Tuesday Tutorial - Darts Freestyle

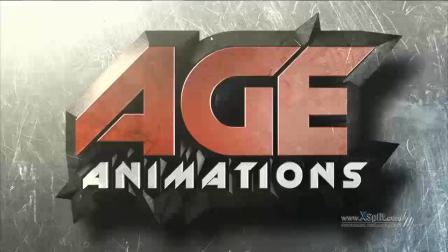[0:05]
Welcome to the Tuesday Tutorial. My name is Andrew, the creator of Age Animations. And today I will be showing you the workflow from Premiere Pro to After Effects and Cineware.
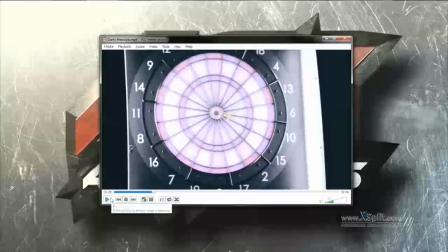[0:19]
And back all the way into Premiere Pro and exporting it. Let's get started. Here is a shot I'm going to break down.
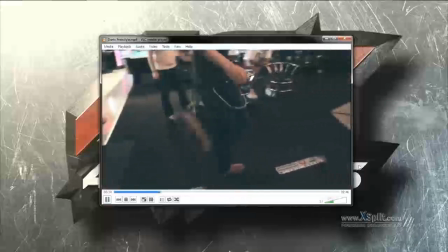[0:30]
It is the hacky sack. and it's fairly simple three keyframes for the animation hit the boot fly in
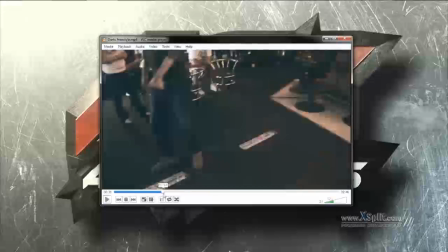[0:38]
the air hit the boot one more time and just rinse and repeat so here
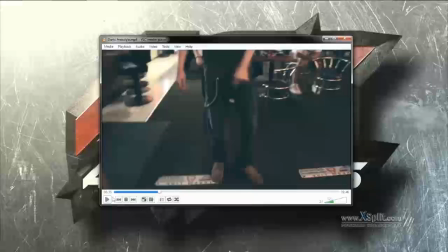[0:48]
we go into Premiere Pro here we are in Premiere Pro
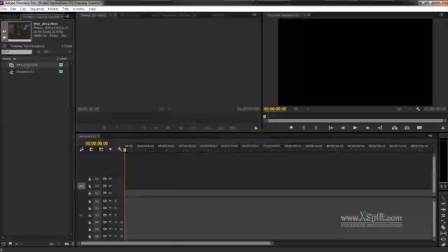[0:52]
I import my footage I keep the settings as they
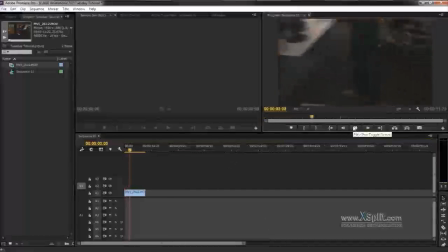[0:57]
are. I'm checking my footage.
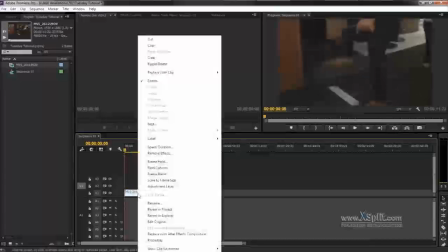[1:04]
About to export it into After Effects. The way we export it is right click replace with After Effects composition.
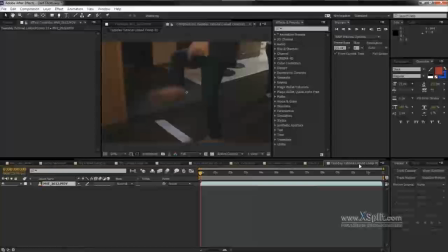[1:12]
It will open up After Effects in its own comp and
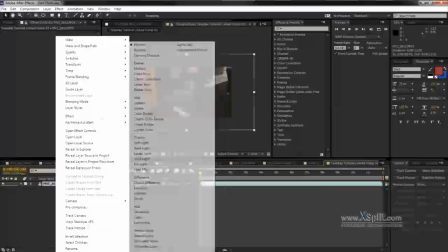[1:18]
I will transform into get it all square in the frame.
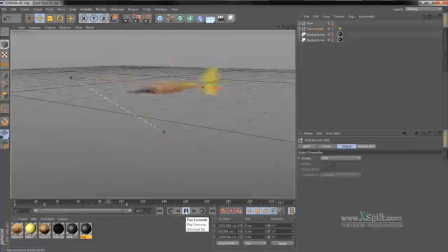[1:23]
Go to layer new maxon cinema 4d file go into animating digital dart that I pre-modeled and here is a time-lapse of the digital dart now
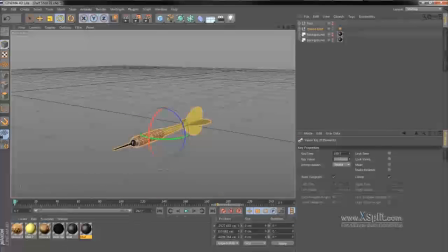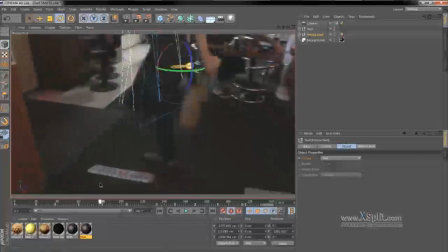[1:49]
when I tracked the footage I really didn't use a 3d model tracker
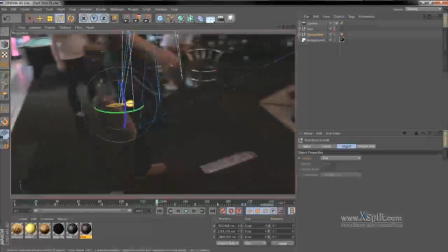[1:55]
I didn't use BuJu,
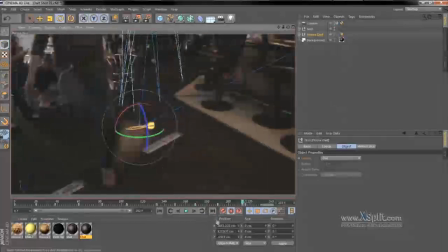[2:00]
I didn't use Synthize, I just added the video to my background and
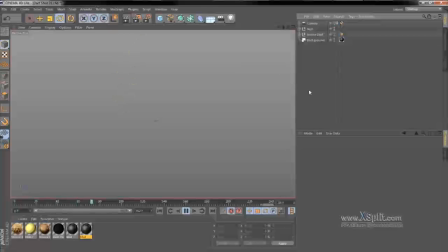[2:07]
followed the kick of the boot and modeled the dart. I figured it was fairly simple. It was only three keyframes in the shot, out of the shot, back into the shot, and then back out, and then a kick at the end.
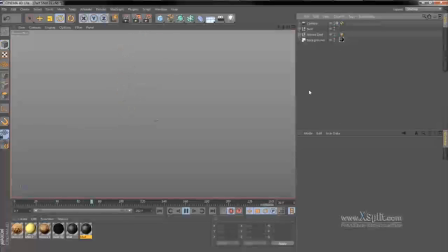[2:25]
After I was done animating it,
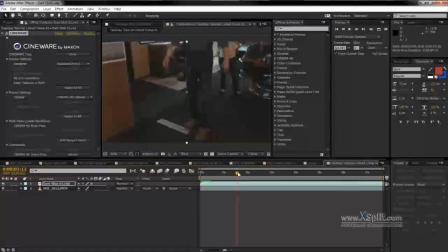[2:27]
I brought it back into After Effects with some subframe motion blur. A quick note, always save your Maxon Cinema 4D file so it will update into After Effects.
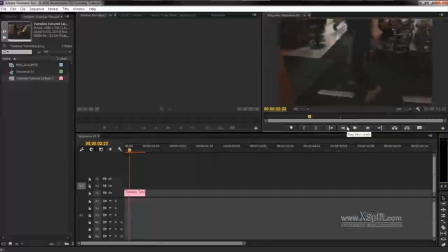[2:46]
Checking Premiere Pro to see if the link is perfect between After Effects and Premiere Pro.
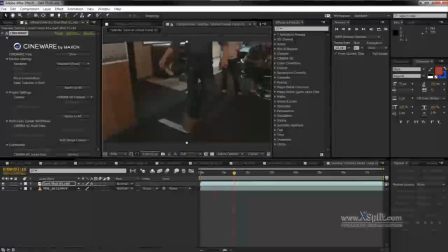And at this point,
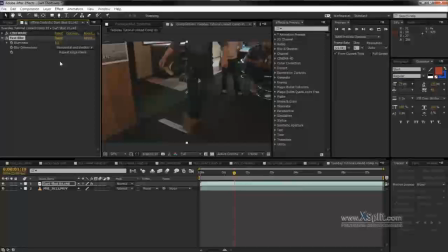[3:14]
I'm compositing the dart with the footage to make it look like it was originally a real dart. I've always known the best way to make an animation perfect is to make it imperfect.
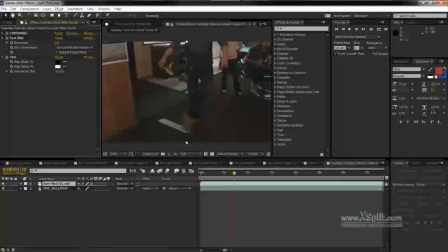[3:30]
So adding a fast blur because nothing's perfectly sharp in video.
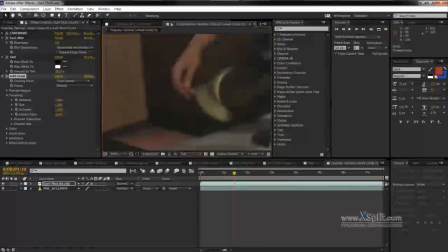[3:36]
Add a tint because it will desaturate it. It will desaturate the model. Add grain because there was a ton of grain in the video itself so I tried matching it up one-to-one with the grain in the video.
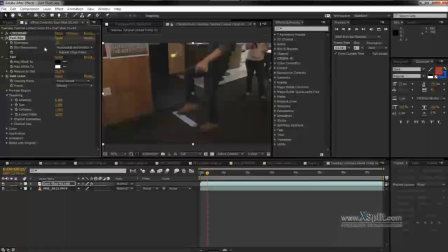[3:57]
added a little bit more blur took out the tint and added a curves for contrast